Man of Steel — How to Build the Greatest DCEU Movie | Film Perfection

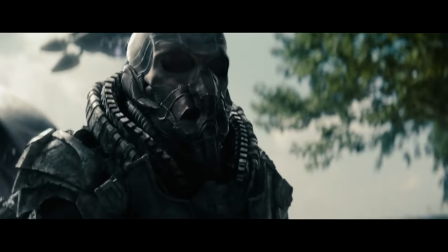758s
The formidable angle is born from the plot, the purpose of it being to make Zod a worthy antagonist that we can find dangerous,
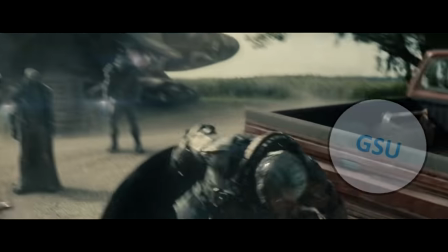766s
someone we might actually lose to. And the way this film accomplishes that is simply by taking the main plot and inverting it for his POV.
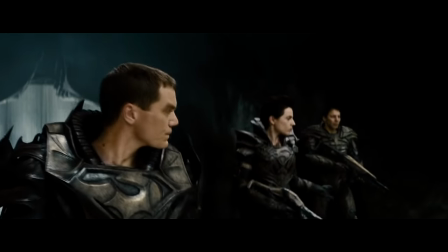773s
In the Krypton Prologue, it becomes very clear that Zod's external objective is to save his dying race,
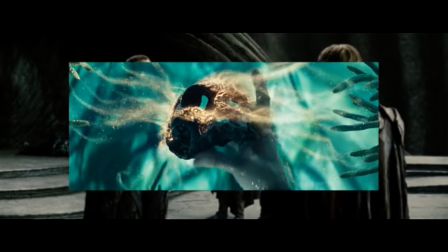779s
for which he needs the codex that holds the power to artificially breed Kryptonian babies for specific pre-assigned roles.
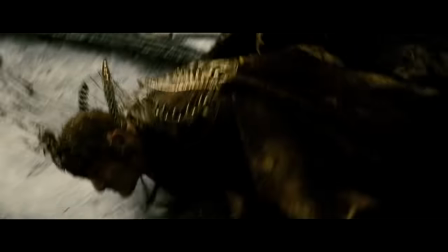785s
And it's pretty evident how far he's willing to go to accomplish this goal.
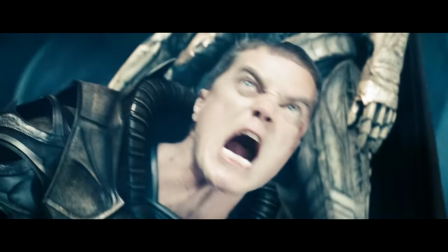791s
All it takes is a few key scenes in regards to the plot to clearly establish just how motivated he is.
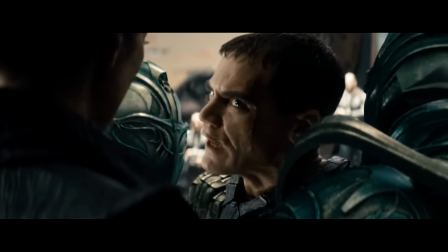798s I will find him. I will reclaim what you have taken from us.
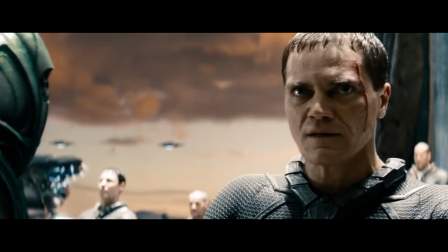804s I will find him, Laura. I will find him!
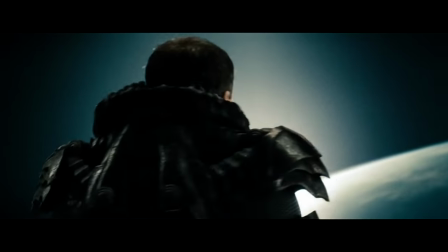811s
And so when Zod eventually arrives to Earth, his motivation manifests itself through his own inverted plot.
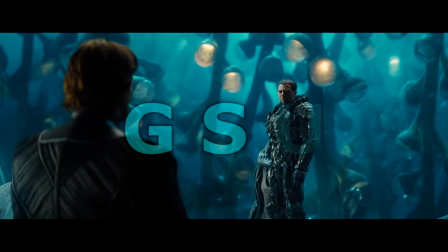817s
He needs to turn Earth into Krypton in order to save his race's existence before the Earth can stop him.
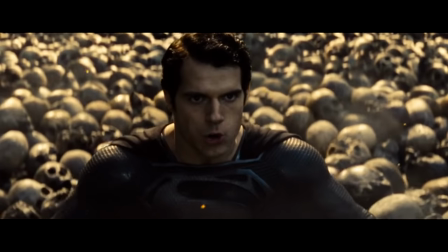823s
And because we know that inverted plot, there's no question about his formidability.
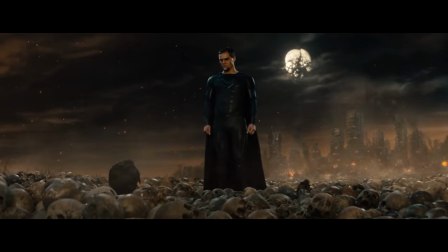827s
If we don't give everything we have to stop him now, he won't be stopped at all.
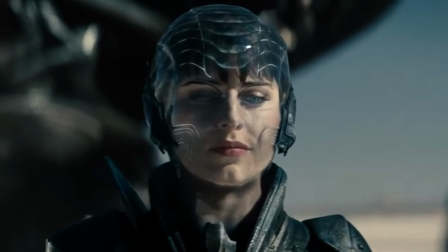832s
I mean, the motivation angle is so effective that it makes even Zad's right-hand soldier Faora more imposing than the main villains in most of the other entries,
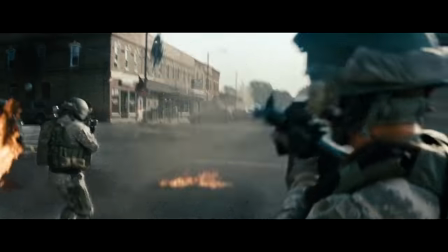841s
simply because she's so relentlessly motivated.
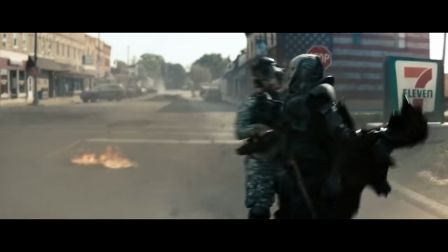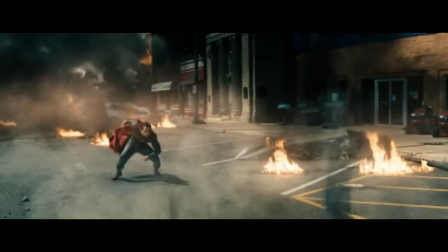851s
You can knock her down all you want, but as long as she's physically able to get back up to fulfill her mission, she will.
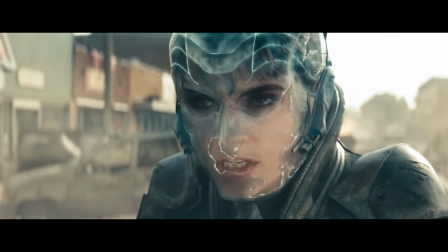858s You will not win, for every human you save, you will kill a million more.
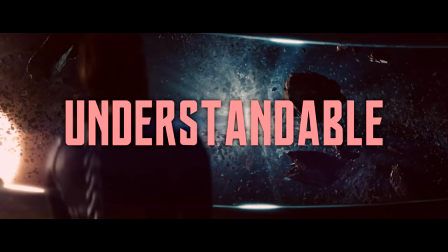863s
The understandable angle on the other hand is born from the character side,
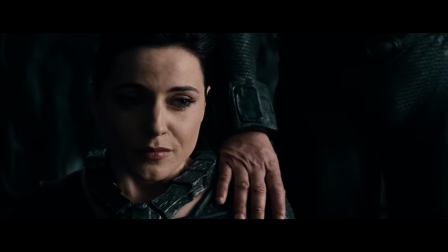866s
the purpose here being to make Zod not just an evil movie bad guy, but someone we can clearly perceive as a real person.
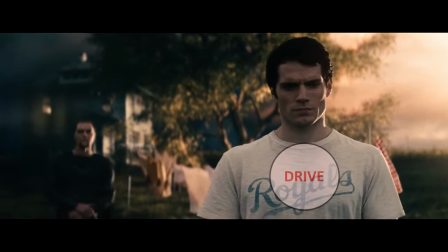873s
Which again is done by taking Clark's inner character journey of finding his own place in the universe and inverting it.
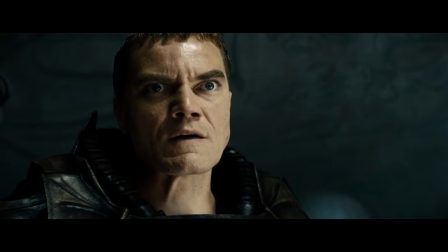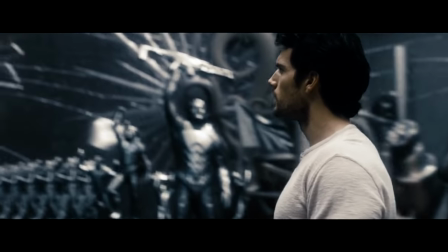884s
Unlike Clark who was naturally born, Zod was artificially bred into the pre-assigned role of a soldier.
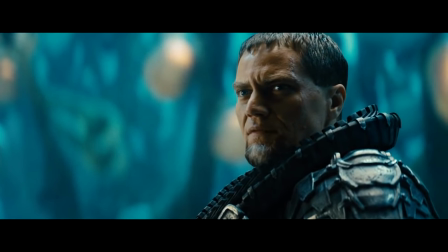891s
And so he genuinely cannot accept Krypton's demise because based on his own inverted inner character belief,
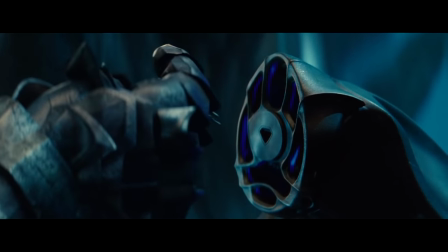896s
his very existence is dependent on there being a Krypton for him to fight for.
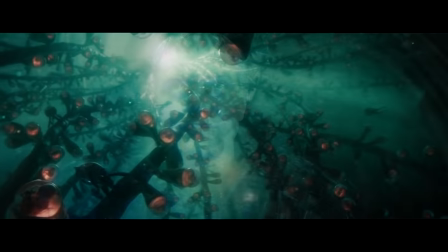901s I exist only to protect Krypton. That is the sole purpose for which I was born.
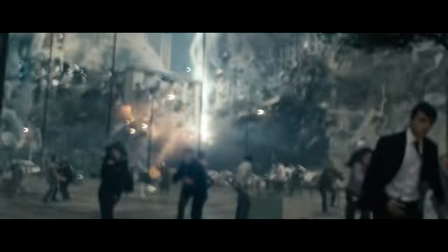909s
As in, Zod isn't shooting the earth with a blue sky beam just because it looks cool, but because doing so is the only purpose for which he exists.
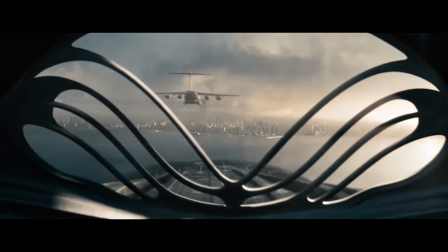918s
We don't necessarily agree with what he's doing, but we understand why he's doing it,
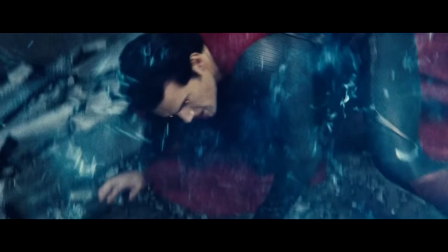922s
and that understandability is what makes him a person instead of a caricature.
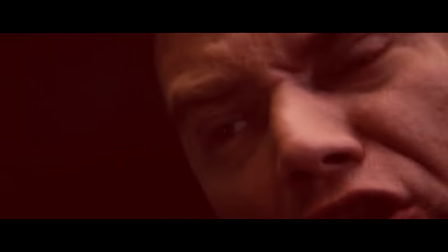927s
You might think this is obvious,
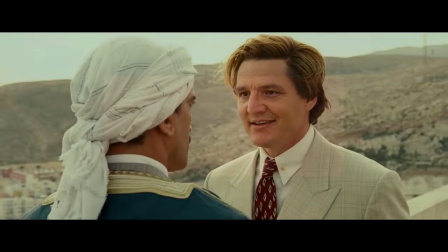932s
but all you have to do to find an instance where it's not present is look at the latest DC Universe release.
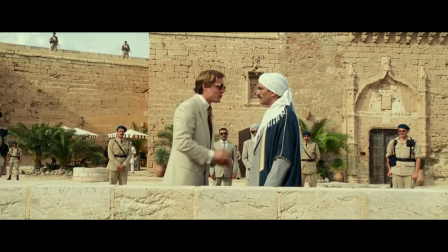938s I will take your oil.
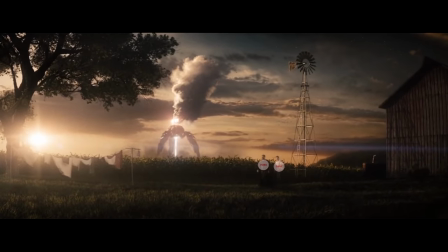941s
And just like with the hero, giving your villain an inverted inner journey also fills that villain and his ultimate clash against the hero with emotion.
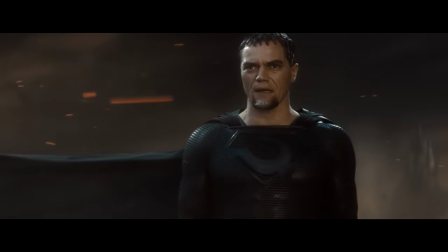949s
When Clark and Zod are fighting for the Earth, they're not fighting just for the Earth, but also to decide which of the internal journey answers is correct.
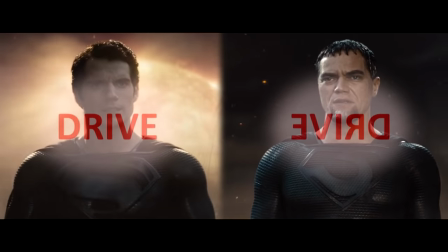956s
To be bred into a predetermined purpose, or to be born to choose your own purpose.
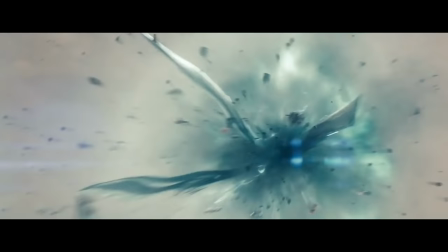961s
And when Clark ultimately reigns supreme and destroys the last hope for there to ever be Krypton again, it sets up this really personal, emotion-based climax.
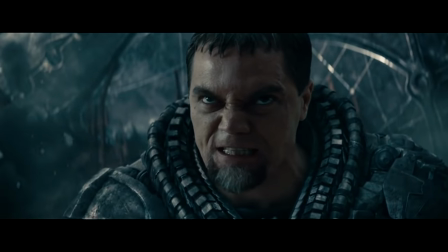970s
Without Krypton, Zod no longer has a purpose, and when a soldier has no purpose, the only thing left for them to do is fight until death.
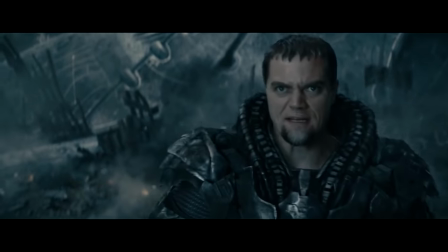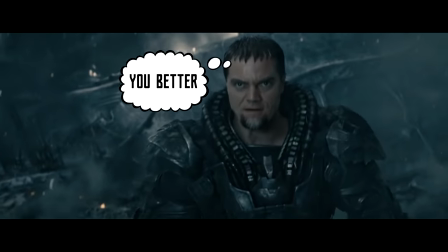984s
And as
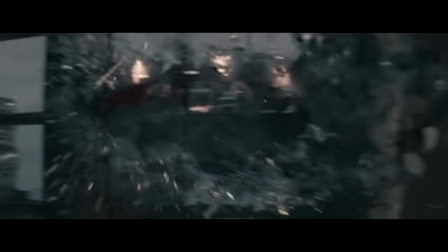990s
a result of Zod's inner character drive being stolen from him, we get this ultimate finale fight that isn't just a big bombastic battle for the Earth,
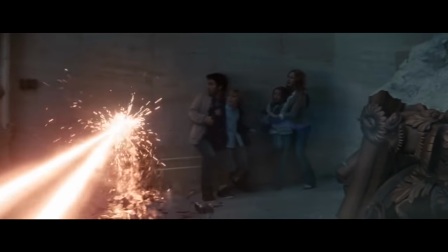998s
but something much more intimately emotional. One man forcing another to kill his body the same way his soul has already done.